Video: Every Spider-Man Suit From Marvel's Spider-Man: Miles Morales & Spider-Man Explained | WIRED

The most iconic thing about this suit is the Union Jack seen throughout the torso and the asymmetrical technology seen on Peter Parker's wrist.
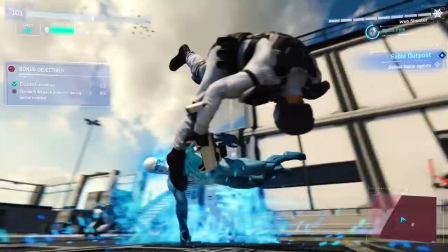1229s
Spirit spider suit. Really dipping our toe into horror on this one we wanted the suit to seem like it was skin stretched over muscles of bone.
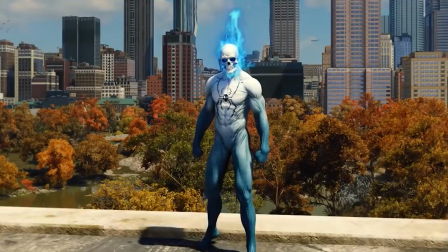1239s
To do this, we used thinner wrinkles to help really show the crinkling of skin as muscles flex and deform.
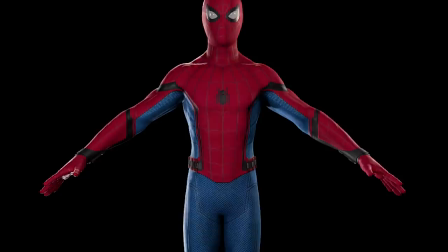1247s
The Stark Suit Drawing inspiration from Marvel Studios' Captain America Civil War,
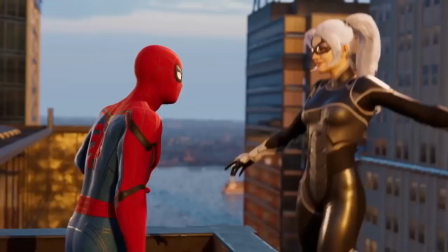1253s
we really wanted to have the same look in our suit as seen in the films.
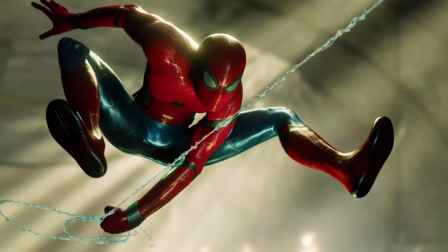1257s
To do so, we created timely, normal fabric details that really helped make the suit feel crisp,
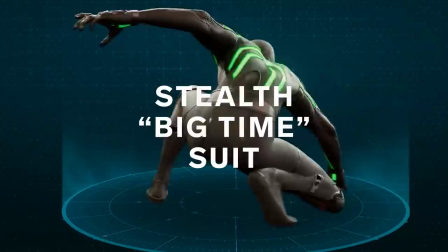1262s
as well as using material contrast in the protective rubber inserts throughout the outfit.
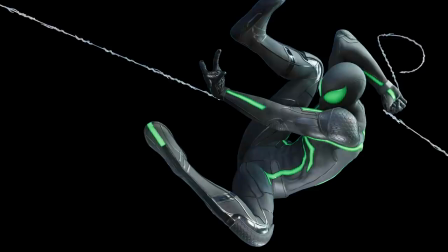1268s
The Stealth Big Time Suit During production, this was actually our very first variant suit that we used to help prove out our systems. We purposely wanted to pick something that was a stark contrast from our advanced suit. Rather than blue, red, and white, we chose black and green.
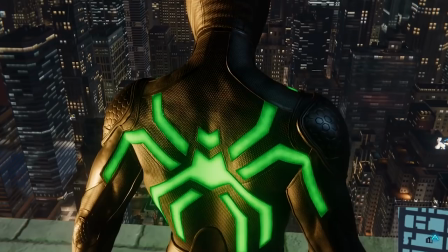1286s
We also used real-world references like protective rubber and nylon to help make the suit feel sleek, but also functional. In addition, we also had green LED strips throughout the suit to help make it really stand out in different lighting conditions.
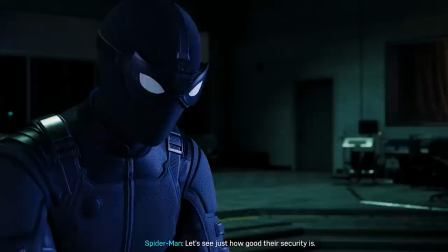1302s
Stealth Suit MCU In addition to inspiration found in Spider-Man Far From Home,
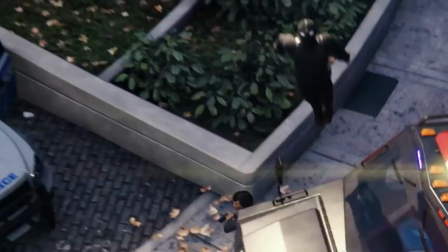1309s
we also used real-world reference like motorcycle gear, tactical equipment, and leathers. This really helped inform our material reads in contrast from more flexible elements of the suit to something that is more protective for Spidey.
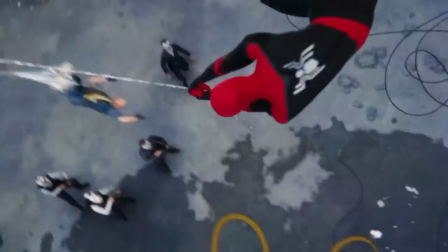1323s
Upgraded Suit Inspired by Spider- Far From Home,
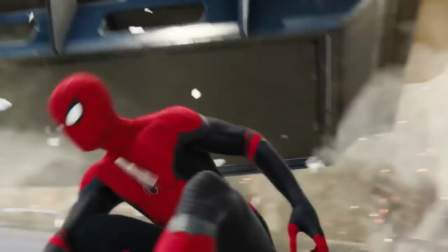1327s
we wanted to show the upgraded tech found in the suit by mimicking the more elaborate threading seen throughout the suit as well as the higher gloss protective elements.
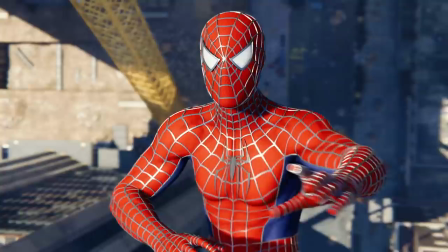1337s
Webbed Suit We always wanted to give this suit out to the community as a free gift. We really do the film justice. us as well as capturing the material contrasting throughout the suit and really nailing the raised webbing look that is unique to this outfit
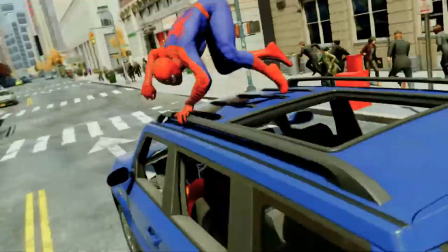1351s
to do so we created each web in geometric detail manually modeled out and layered over top the suit to get realistic shading and specular
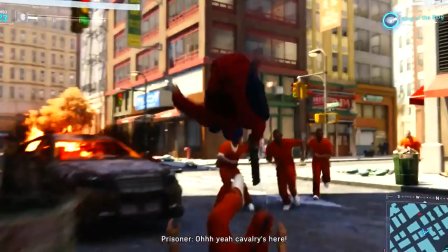1360s
highlights wrestler suit as a lifelong fan of both spider-man and
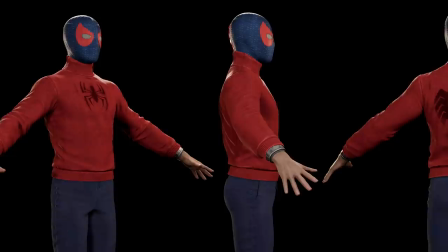1366s
professional wrestling this seemed like a perfect match for me we took inspiration from the ultimate Spider-Man series.
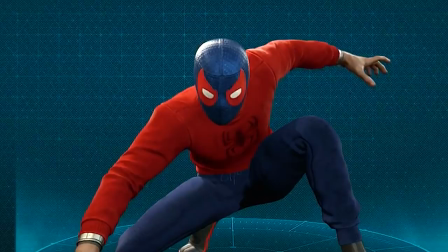1372s
This suit uses sweats and a custom personalized spider emblem on the chest. We also added a Lucha Mask Velocity Suit.
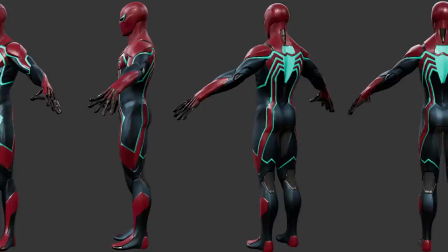1381s
We had the honor of working with Adi Granoff, famed Marvel artist and costume designer, to create this aerodynamic armor-plated custom suit. While the suit helps increase speed, we also wanted to show the energy coursing throughout the suit and giving more aggressive lines to the armor panels,
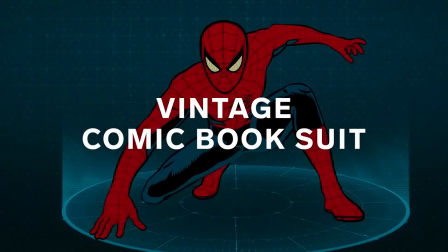1397s
making the suit feel as though it is sharp and cutting through the air as spider-man swings through new york city vintage comic book suit everyone at insomniac loves this suit we really wanted to capture the feeling of old school comics and cartoons
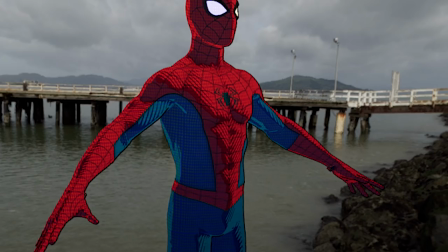1412s
in a 3d world it's truly the brainchild of our technical artist jay
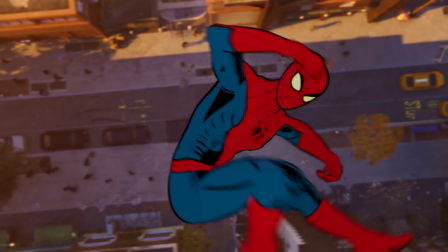1417s
twasson they created a custom shader to nail the hand-drawn spider-man appearance by introducing hatching gradient shading and fresnel to really nail that ink drawn look We use reverse tone mapping to help make the suit pop off-screen in all lighting conditions. We wanted the original 2099 suit to feel higher tech than what you may have seen in the comics.
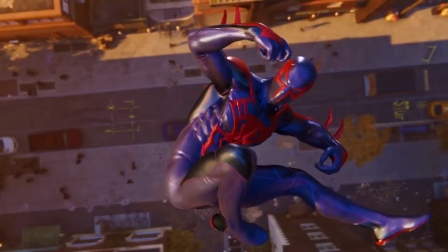1443s
Our suit uses bulletproof plastics that are cleaner and higher polished, mixed with a more protective layer of nylon and rubber.
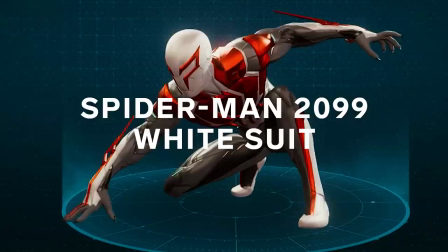1450s
Spider-Man 2099 white suit.
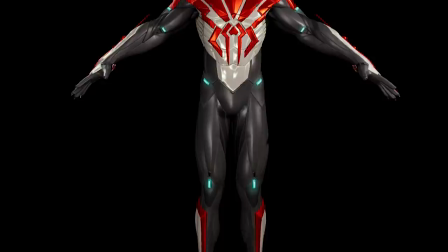1453s
The white 2099 suit is fully armored and uses intricate panels that mimic human anatomy.
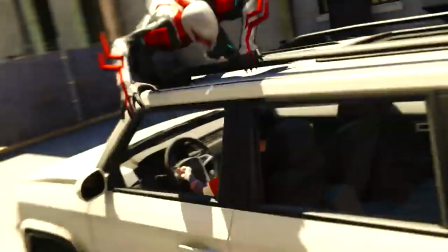1460s
To embellish on the comic design further, we added segmentation to the armor panels, as well as faceting to the spider emblems to help pick up more specular highlights for visual interest. Faceting is a change in planes throughout a model's surface.
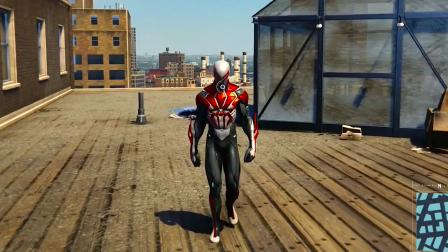1473s
So rather than having a clean specular highlight, it'll be broken up to give it more depth and detail.
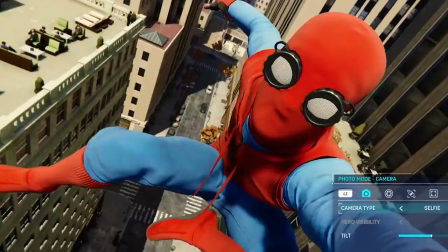1481s
The homemade suit. Taking inspiration from Spidey's very first appearance in the MCU,
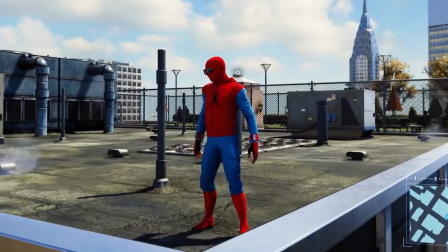1487s
we wanted to capture the same homemade feel as seen in Marvel Studios' Captain America Civil War by using sweats and older hoodies that Pete may have access to. Finally, undies.
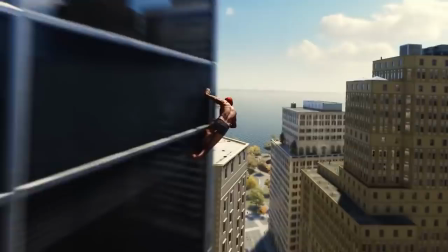1498s
This originally started as a gag for when Pete comes out of a hallucination caused by Scorpion's poison. Our designers found that we needed a reward after the mission, and it was a great opportunity to add some humor to an intense emotional battle.
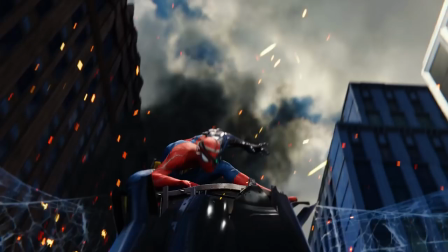1516s
And that's it! That's the visual design of every suit from Marvel's Spider-Man and Marvel's Spider-Man Miles Morales.
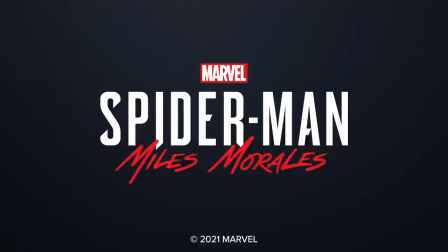1522s
I hope you learned something, and thanks for watching.